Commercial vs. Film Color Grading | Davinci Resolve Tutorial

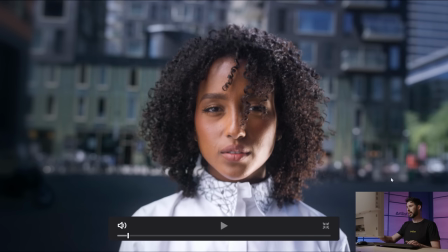[8:15]
It just gives us a little bit of a dreamy look, which is really nice and works nicely for a commercial.
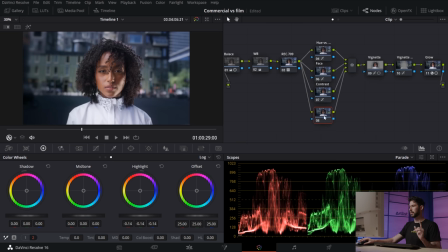[8:24]
And now I do want to go back to the last node that we made here on the parallel nodes. And I just want to mess around with the blues there in the background a little more, because I feel that we might have taken them down too much and I want to bring some of that back.
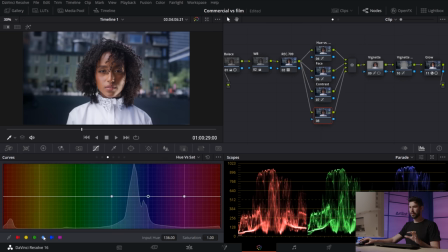[8:41]
So I'm going to go into U versus Sat and let's see what we can do.
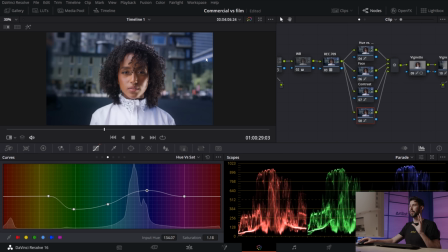[8:49]
So I've just added a little bit back the saturation of the blues. And I've taken the greens a little bit more down. Not a major difference, but what I really think we should do now is go back to our balance.
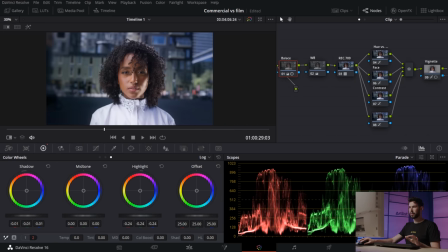[9:03]
And I just wanna take our blacks a little bit down. So maybe something like that. That just looks way better. And yeah, I think I'm gonna leave it at that.
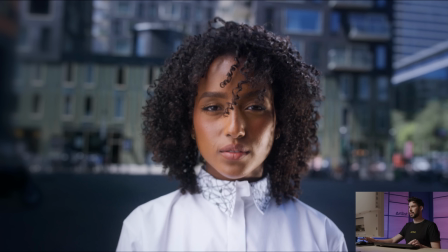[9:17]
And let's go full screen. And let's see a quick before and after of everything that we've done.
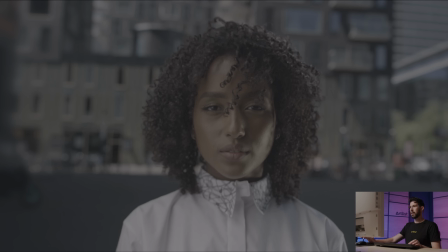[9:22]
So this is where we started and this is our final result.
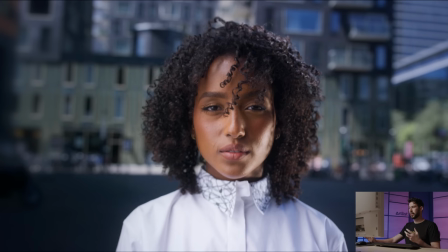[9:27]
So very clean, very bright, a little bit to the cooler side of things. It just feels more crisp and nice. So this is something that would fit more of a commercial rather than a film or a short doc or something like that.
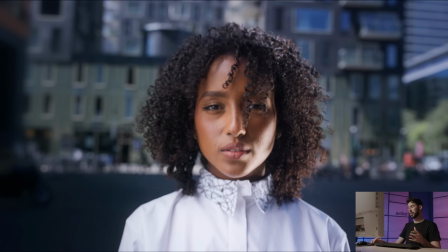[9:43]
And now we can move on and start creating the film look, and it's going to be so much different, but it's going to be really cool to see.
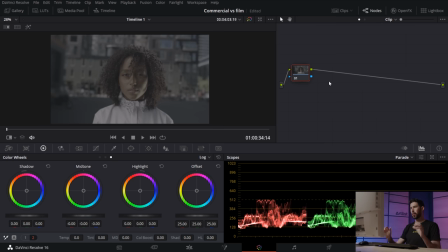[9:49]
So let's start doing that. So for my film look, I really want to get it dirty. I want to get it gritty, more cinematic. And we're going to do that by first starting off with a film print emulation.
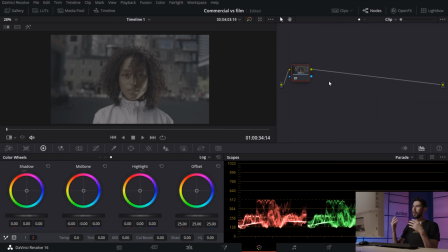[10:01]
So we're going to instantly get that film look, and then we're gonna end it off with grain, and we're really gonna spice things up. So let's go. So my first node I'm gonna keep for base.
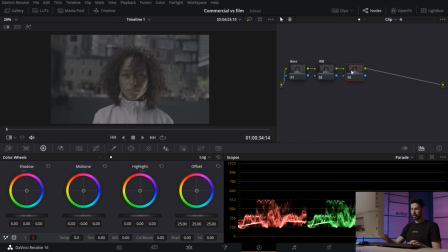[10:14]
This one's gonna be white balance, and then this one, instead of being a Rec 709, it's gonna be a film print emulation.
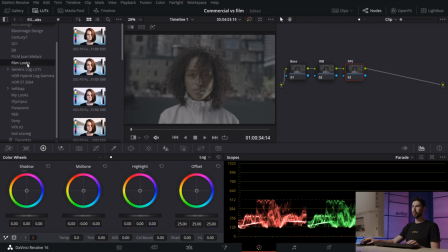[10:22]
So let's go into our LUTs, and I'm going to go into film looks, and I'm gonna go for the Fuji D65.
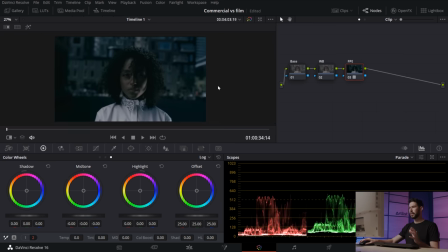[10:29]
So right off the bat, this looks pretty bad, right? But don't worry, we're gonna go into our base node, and with the primary wheels, we're gonna really push up with the gamma,
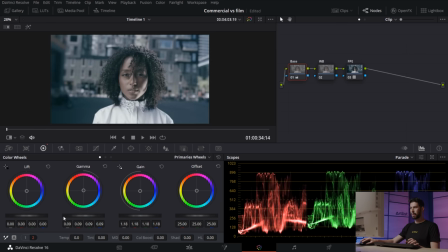[10:42]
and we're gonna stretch out our gain and bring back the lift here, the shadows. So something like that. And then on the white balance node, I'm gonna go and fix that.
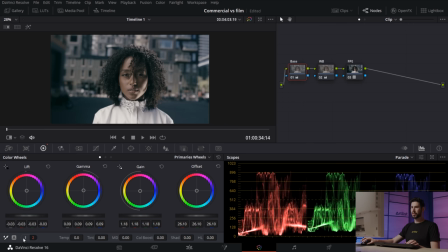[10:57]
And then I'm also gonna push quite a bit of saturation into our first node here. So now we can really start seeing what we're doing. So back to our white balance node. Let's dial it back a little bit.
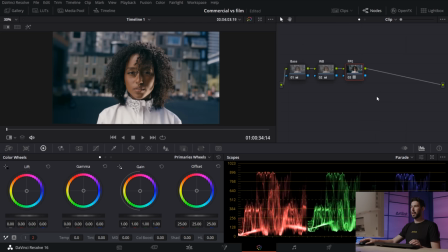[11:17]
Something like that. And then we have this. And now I'm gonna create a new node, and I'm gonna call it look. So what I wanna do here is just bring down the overall exposure to something like that.
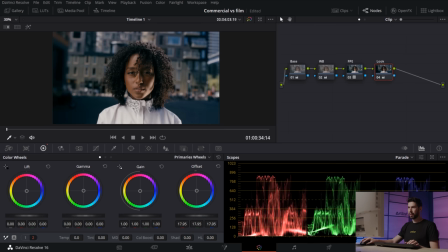[11:33]
I'm just gonna create more of a mood. It's gonna look more cinematic and more dramatic. And I do wanna push my saturation up even more. And then I'm gonna inject some greens into the shadows.
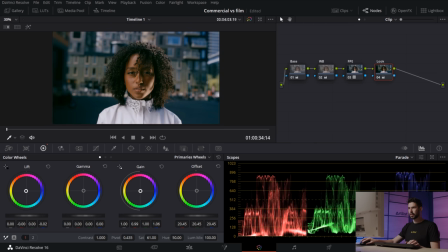[11:50]
Then I'm gonna push the highlights kind of towards teal, blue, something like that. And I'm gonna use my gamma to balance things out. So maybe somewhere around there.
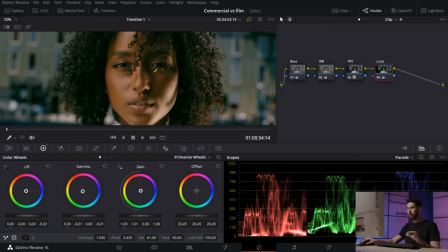[12:03]
And don't worry about her skin, because we're getting it all green. But we're gonna fix that by isolating the skin on a different node.
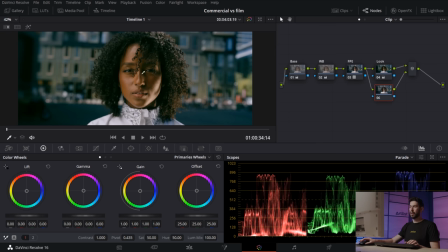[12:11]
So we're gonna press Alt-P to create a parallel node. And then I'm just going to select her skin using the qualifier.